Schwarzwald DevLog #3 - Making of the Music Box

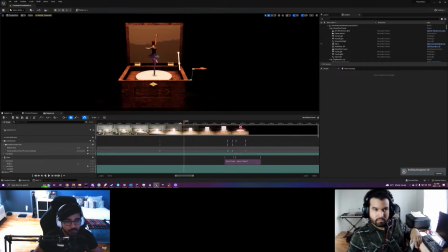But the reason why you can kind of see it getting like scratched up and dirty in a way where it looks like it's sort of wearing and tearing is just the style of the textures. So as you can see, like if I get a little bit closer,
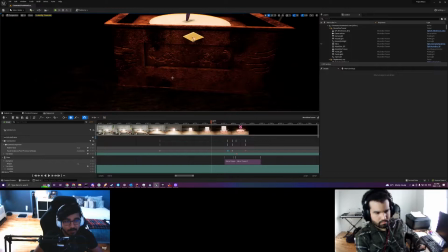there's like specific spots that are darker and more dirty than others.
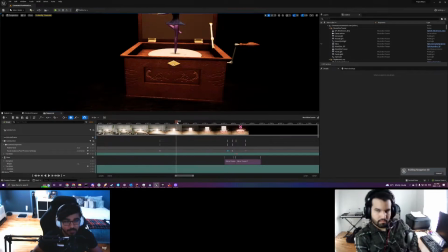So that gives the effect that it's sort of like slowly getting like dirty and old versus something that would be more noisy where you would kind of just see it overall change.
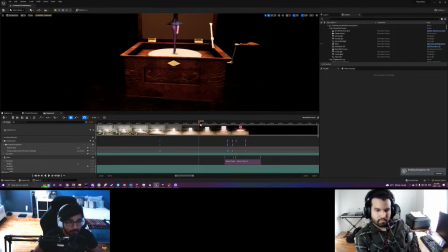The goal was to try and make it look like it's aging over time. And I think that handled pretty well with the way that we did our textures. And yeah, that's pretty much what we did in the engine. I think it turned out pretty great, and you can go and see more in the actual teaser to see how it turned out.
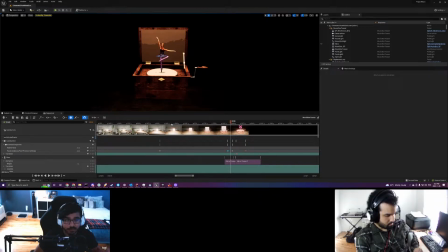But I'm going to pass it over to Javi so that he can kind of show you guys what we did in Substance and in Blender in order to be able to get that look, as well as some trouble that we ran into and how we fixed it and stuff like that. So let me just switch over to Javi's screen, and yeah, you're good to go.
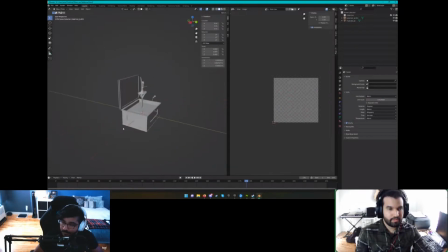Okay, nice. Yeah, so one of the first thing that is important to keep in mind whenever you're making anything is always having in preferences. Like it can be anything around you, it can be an image of what you want to make, right?
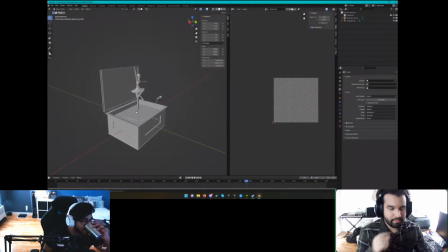So in this case, we wanted to make a music box with a ballerina. So we have to go, through the internet, gathering a lot of pictures on different sites, different type of models. So at the end, we come up with something for what we want, right?
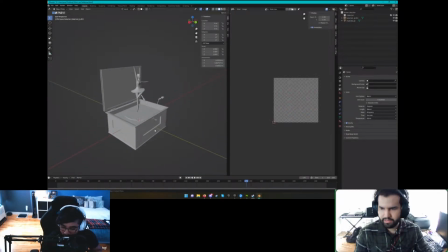So as you can see here, you see my screen, right? Just to make sure. Yeah, it's all good to go. So this is the final model of the music box. This doesn't have the materials are turned off, but this is just to show the basic topology, right?
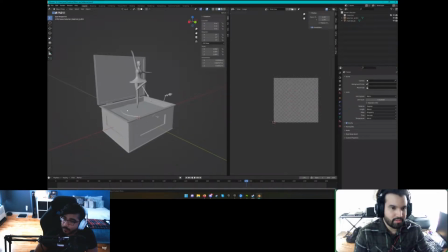So, to make a music box is pretty easy, straightforward. We always have to play with like basic shapes, right? So you can see this is just basically a rectangle here, square here, cylinders here and there.
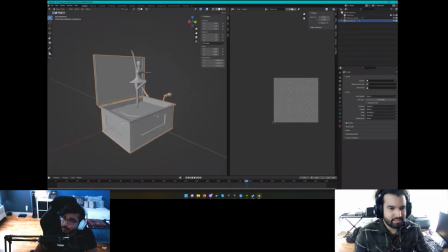It really matters, like it really depends, what you want to make. You have to just understand basics of geometries and proportions. So one of the main difficulties of the music box, in my experience,
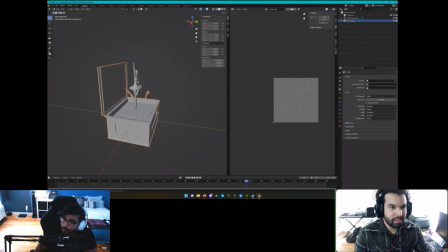because I'm not really a 3D character artist, is making the actual ballerina, right? Because it requires a lot of knowledge in anatomy, proportions, the basics, right?
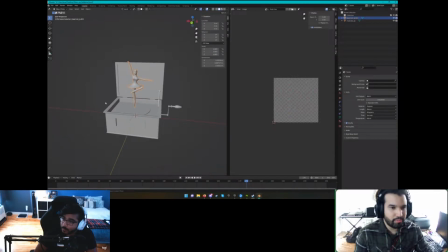So with the help of the other 3D artists, we could make something kind of decent, I would say, and just fix more going into the technical issues to make it look good in the render time.
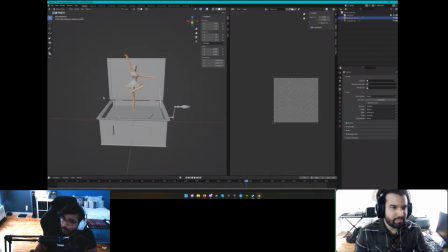Things like I'm gonna go a bit more technical, so like end guns, things like, because in 3D when you make something, you always need to make sure that the topology, this is the topology basically, it always have to be either triangles or squares.
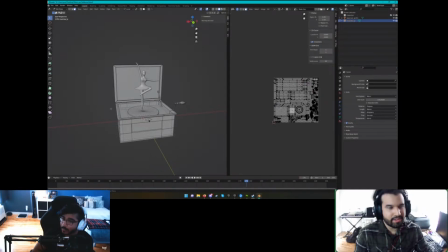Anything that goes beyond that, it's called end guns. End guns are kind of the enemies of the textures, because whenever a model has end guns, it's going to be really hard to texture it.
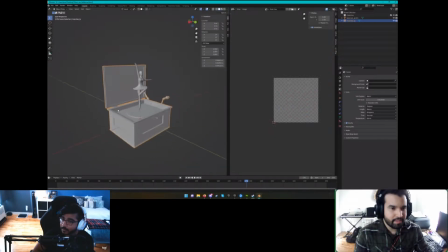After we have done the basic shape and everything, then we go straight into detail. So if you can see here,
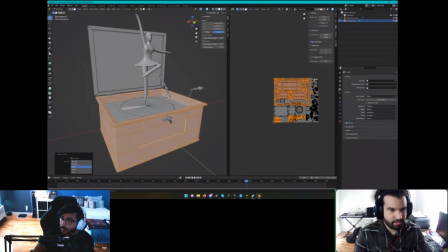this is pretty much a mix of different shapes all put together.